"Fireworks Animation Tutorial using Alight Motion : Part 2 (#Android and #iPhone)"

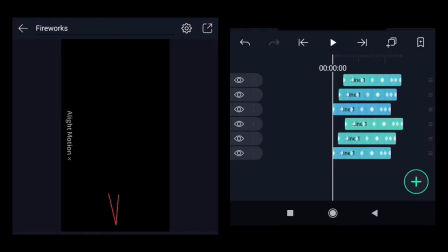hello and welcome to the second part of fireworks animation using a light motion the link to the part 1 can be found in the description in that we
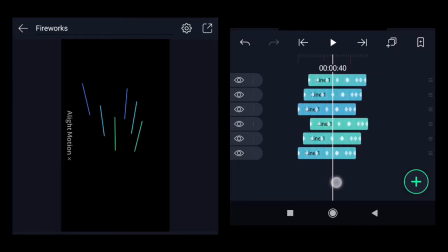created this simple animation which looks like the rockets are moving from the ground toward the sky in this part we will show the fireworks in
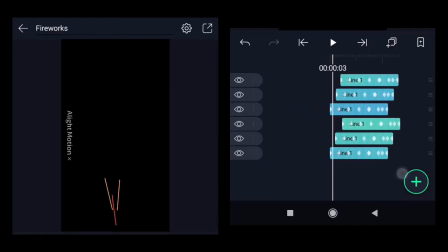the sky so let's start
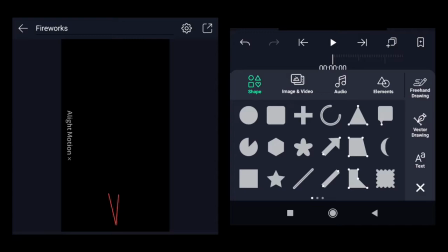click on the plus button go to the elements tab click
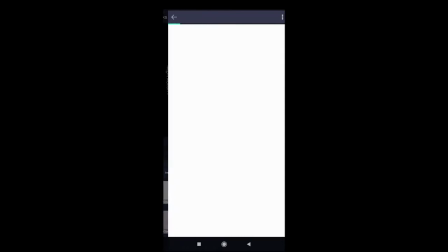on download elements as we need some
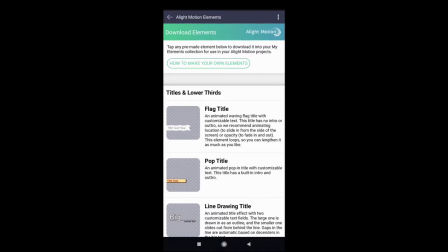elements which are already available on a light motion elements web page so you will need the internet connection for this step scroll down at the very bottom there are two burst
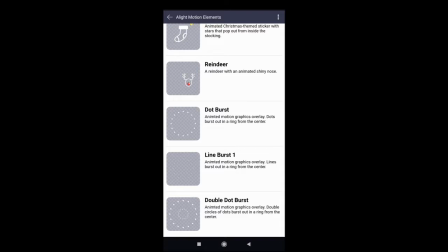one is line burst one another one is double dot burst we want to download both of them both of them or we want to import them click on import it will download the project package do the same for double dot
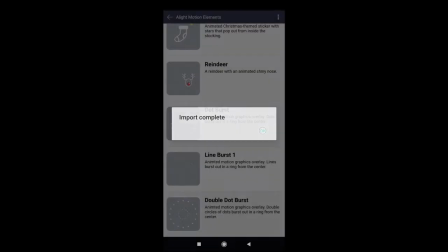burst okay move
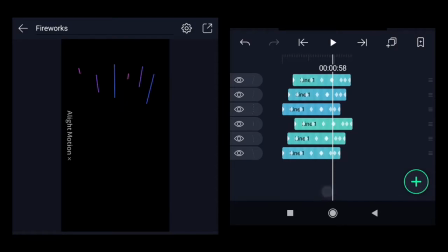the timeline around this point or around the first second because we want to show the firework in the sky only when the rockets are
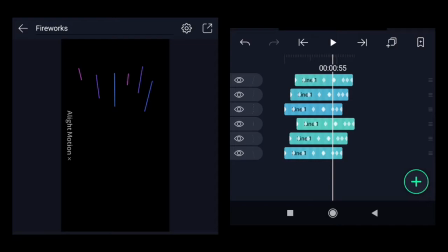starting to vanish click on the plus button go to the elements again
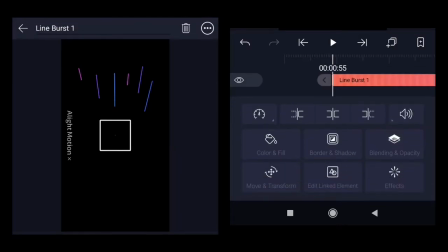at this point insert line burst 1 move the timeline further now you can see the line bars animation how it looks like so from the center the lines are emerging expanding and
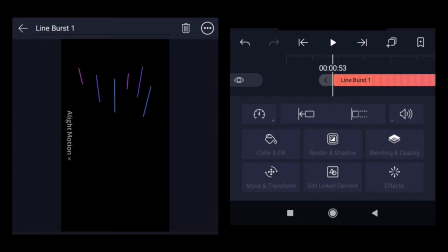then managing we need to move the line bars to the correct position which is should
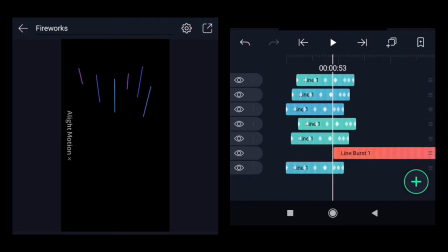be after the line one and the line one is this one yeah which is hiding and then showing
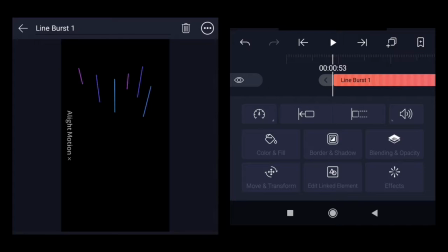let's move the line bars at the top or at the end point of the first rocket go to the move and transform make
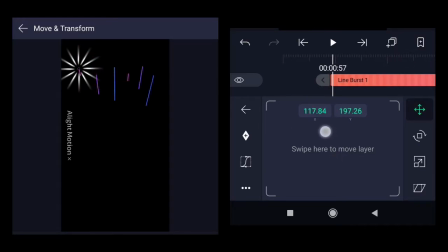it visible so that you can see it where you are moving so at the end point of this line go to the skew if you keep it flat it won't look realistic to make it look more realistic we we need to use skip
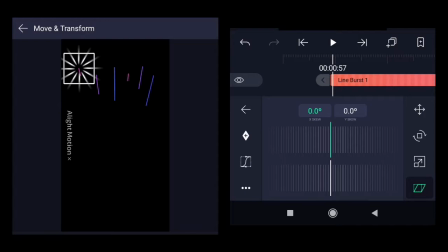option so it will deform in different planes so go around angle 35 now it looks a little bit realistic you
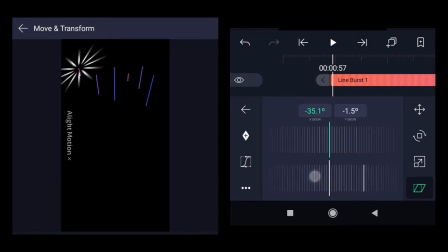can play with y-axis also if you would like let's 5 degrees now it looks better go to the scale option reduce it so that fits inside the
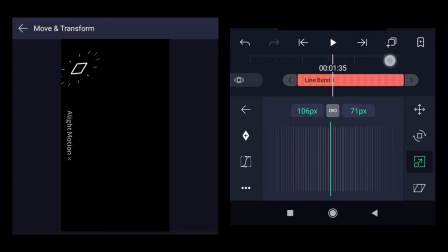screen okay now it's the scaling is okay let's
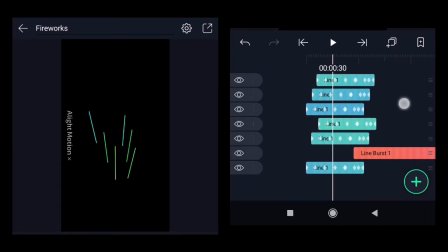see the animation